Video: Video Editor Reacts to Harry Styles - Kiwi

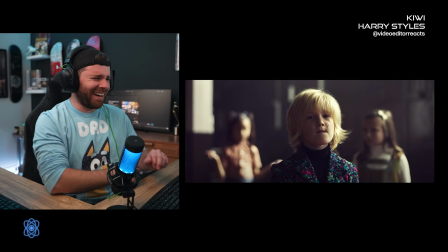(4:48)
Oh, this is awesome.
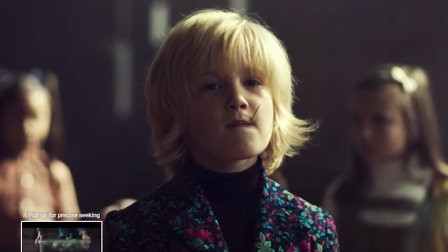(4:53)
I did not dress like this when I was this age. No way. I really want to know a backstory to this.
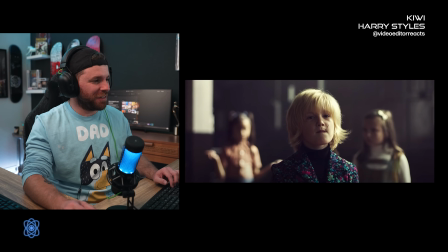(5:02)
Like, what is going on? Like, how did they get in this scenario? Or the who put all the cakes and stuff there?
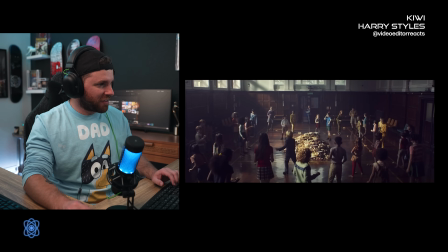(5:10)
Oh, wait. Yeah, who put all the cakes and stuff there? And then why are all the kids in here? Like, is it just like lunchtime or something? I mean, each one of these had to have been just like a camera mounted up on some sort of maybe crane.
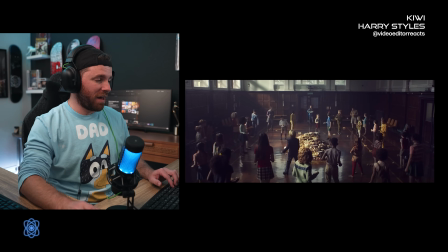(5:23)
There's not a lot of movement in this shot, so it's either that or just a platform with a tripod on it. Could be that too. But I mean, it looks good. They're using a really good lens too, because this is a wide angle lens to capture all of this.
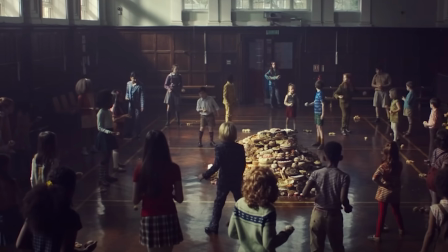(5:39)
And there's no distortion on the edges either. So they're either doing lens
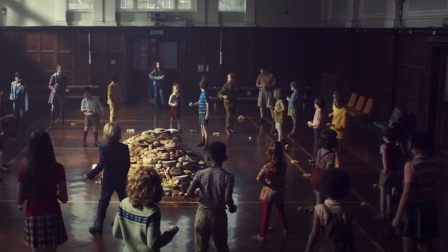(5:45)
compensation by just kind of punching in a little bit to get rid of that distortion on the edges, or they have a seriously good lens that has zero distortion.
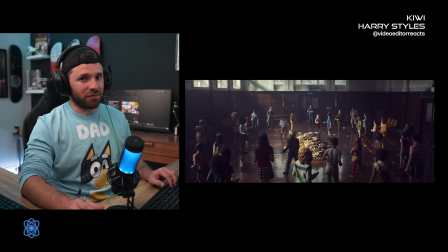(5:53)
So, because there are definitely out there, the lenses are out there that do not have distortion. So they could be using that, but this is awesome. This music is freaking, this is awesome.
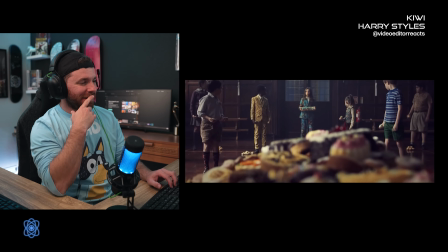(6:06)
I love it.
It's New York, baby, always jacked up. Hey.
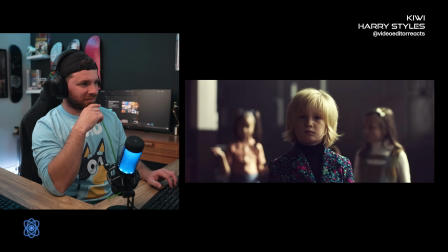(6:11) Our tunnel for a nose is always backed up. When she's alone, she goes home to a cactus.
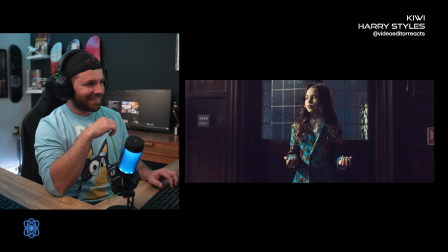(6:17) In a black dress, she's such an actress. Driving me crazy, but I'm into it.
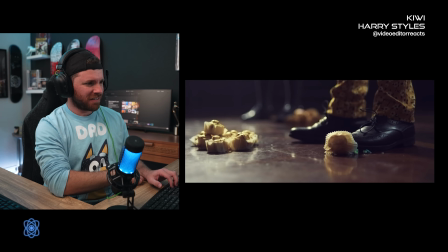(6:23)
Ooh.
But I'm into it, I'm kinda into it. It's getting crazy, I think I'm losing it.
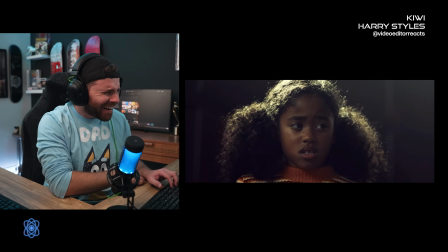(6:30) I think I'm losing it.
What?
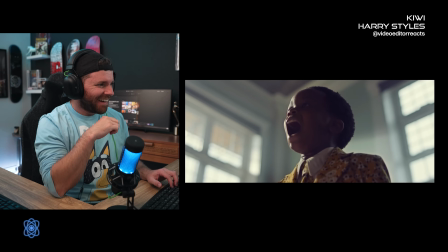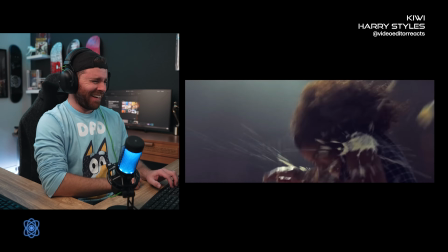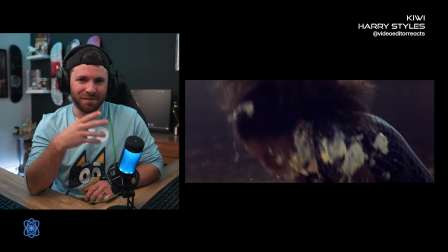(6:43)
Oh man. Oh, this would have been the dream at this age. I would have loved to do this. I mean, it would probably not be that hard to convince the kids, like, okay, now here's the shot. You're just gonna throw cupcakes and just cake at everyone you can. Sign me up. That would be freaking fun.
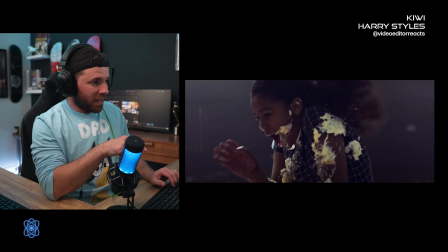(7:06)
So with camera movements, this one in particular that I saw, there's a natural shake to it.
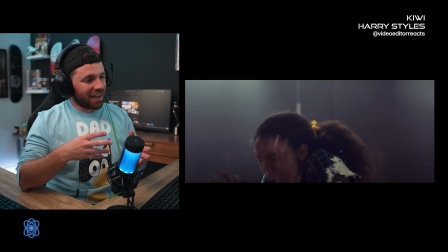(7:13)
And so they could just grab the camera and hand hold it. And in that case, when it's usually in action scenes, you'll see it. There's just a lot of intense movements and stuff like this. It gives a sense of like uneasiness or just action in general, and just things are happening.
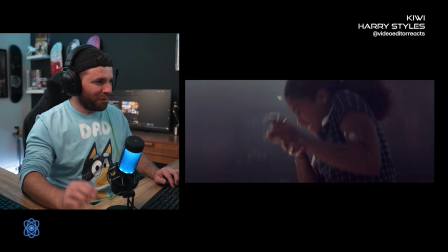(7:30)
But what really got me was the girl putting on the chocolates.
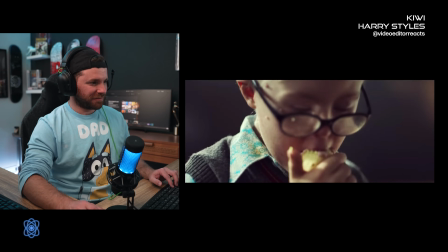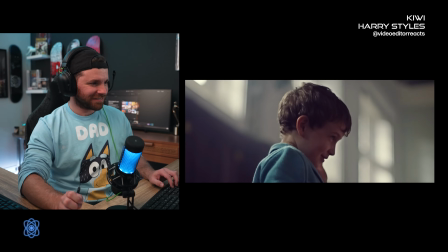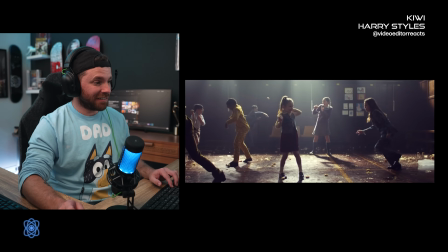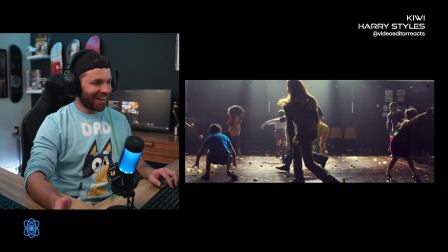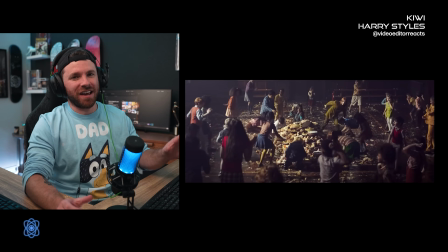(8:10)
That is awesome. This is just like taking me back to like dodgeball days. It was always the best day whenever the teachers were like, hey, we're gonna go play dodgeball. And it was just like, oh, game on.
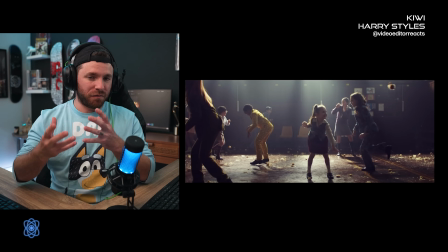(8:22)
We have this empty space over on the left side because with framing like this, we know the subject is trying to get to an end goal. And that end goal is, we know, located on the left side. So we want to see more of this left side and see what all's going on.
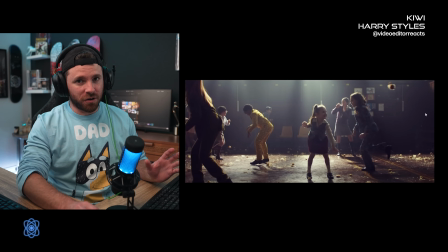(8:38)
Obviously, on this right side, we don't see much going on because all the action's happening over here. So that's why this framing is like this. But the slow motion is awesome.